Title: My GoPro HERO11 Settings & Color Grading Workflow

Hello and Happy New Year to everyone. I hope you had a wonderful time celebrating.
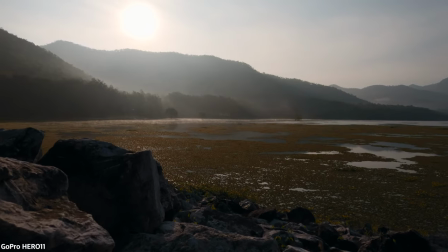4s
In today's video, I'll show you my GoPro HERO11 settings for the best image quality possible, as well as my color grading workflow.
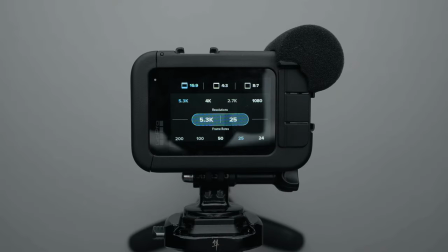12s
Starting with the settings,
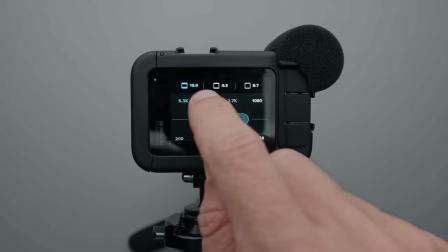13s
I always shoot in 5.3K 25 or 50p during the day and 4K 25 up to 100p in low light scenarios. However, because I rarely shoot in low light with the GoPro, I shoot in 5.3K 95% of the time.
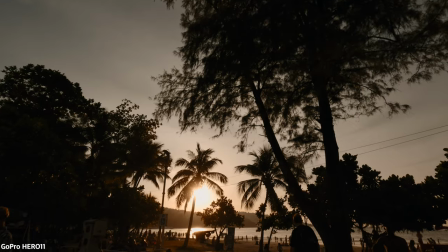28s
This provides me with the highest possible resolution and image quality.
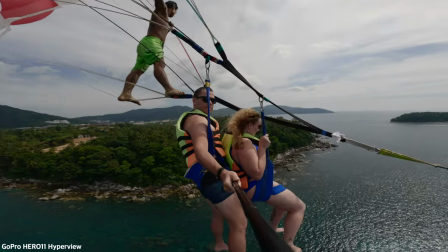32s
I always leave the field of view at linear unless I'm shooting action sports, in which case I'll change it to super view or even hyper view. I leave hyper smooth on auto boost 95% of the time. In my opinion, it provides the best balance between image crop and grade stabilization.
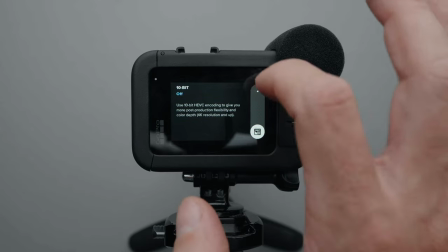49s
Because I enjoy color grading my footage, I always have 10-bit enabled and the bitrate set to high for the best image quality possible.
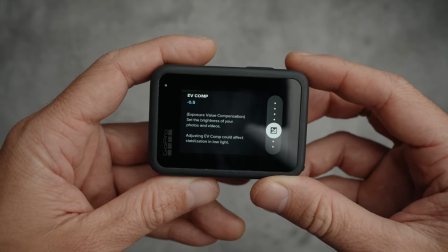56s
I set the shutter to automatic and the EV compensation to -0.5 because the GoPro tends to overexpose the image.
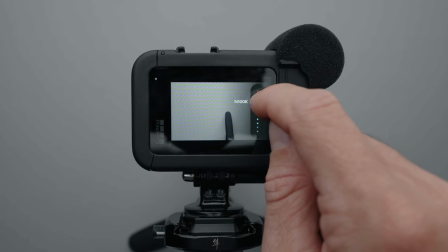64s
Depending on how cloudy it is, I set the white balance to somewhere between 5000 and 6000 Kelvin.
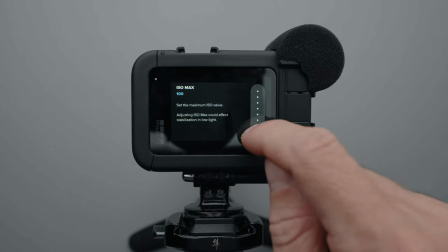71s
I set the ISO minimum to 100 and the ISO maximum to 400.
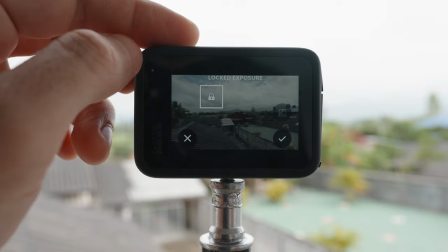75s
However, I manually lock the exposure with the spot meter the majority of the time. I don't let the GoPro expose for me because, as previously stated, it tends to overexpose the image, making it look amateurish.
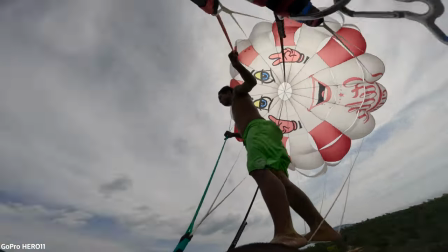87s
However, if I'm doing action sports and the scene changes frequently, I let the GoPro handle everything.
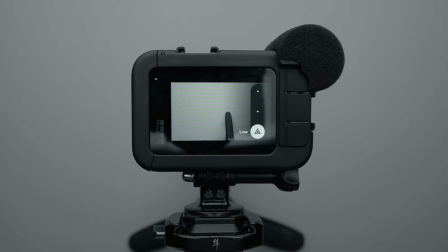93s
Finally, I set the sharpness to low and the color to flat. I like to add sharpness myself in post-production, and flat color is the best one to use for color grading. Let me now get on the computer and show you my color grading workflow.
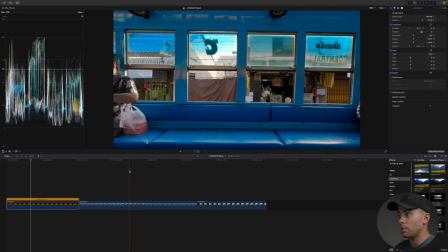107s
So I have here three clips on the timeline from the GoPro HERO11, straight out of camera, not edited, and we're going to edit these clips from start to finish.
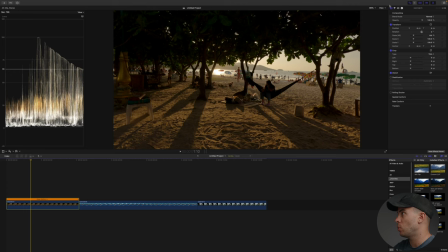115s
Let's start with the first clip, and I'm going to add some contrast with color curves, slightly push down the shadows, and I'm always looking at the waveform. I don't want to crush the shadows or blow out the highlights.
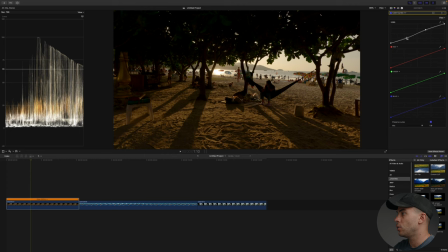132s
Just creating a nice S curve, adding some contrast to the image, reducing the highlights in here to create a nicer highlight roll off, and playing around with the points until it looks great. And I think I am pretty much done.
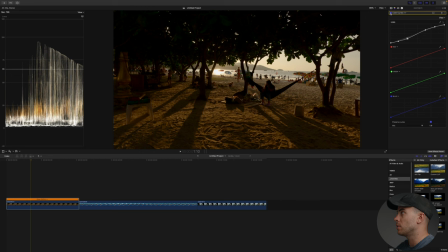150s
This is before and after. Quite big of a difference. Next thing I'm going to do is correct the white balance. I can see a lot of green in this clip, so I'm going to add color wheels, and I'm going to push the tint towards magenta red. I'm going to overdo it and then bring it down to somewhere around
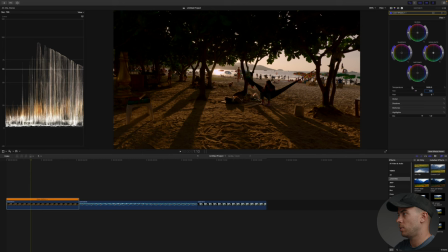170s
8, 9, and also I'm going to bring up the yellows in this shot because I think it's a bit too blue. This is too much, for example, but I'm going to go somewhere between 5300 and 5500.
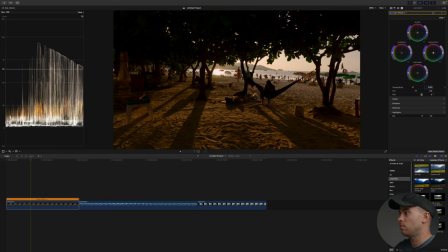188s
I think 5350 looks great. This is before and after. Quite big of a difference. Next, I'm going to add some sharpness because, like I said, I always shoot in low sharpness and then add sharpness in post-production.
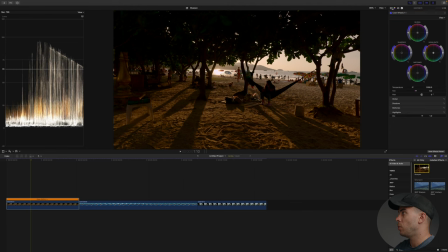203s
So I'm gonna use the sharpen tool, and by default it's adding 2.5 sharpness, and I'm going to reduce it to somewhere between 1.2 to 1.5. Let's do 1.3, and now I think it looks great. So this is how the clip looks like straight out of camera.
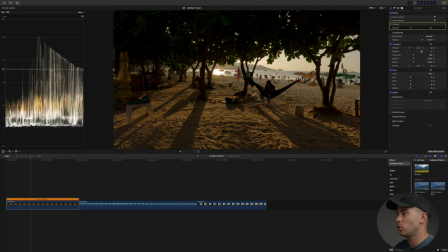219s
Pretty dull and boring. Then this is how it looks like with a bit of contrast added, then with the white balance corrected, and finally with a bit of sharpness added. This is basically basic color correction. I do it to all of my clips, and it's not something you can automate because you're always gonna have clips with different exposure. So this clip is a bit dark, but some clips will be a bit bright, so you have to do this step manually all the time.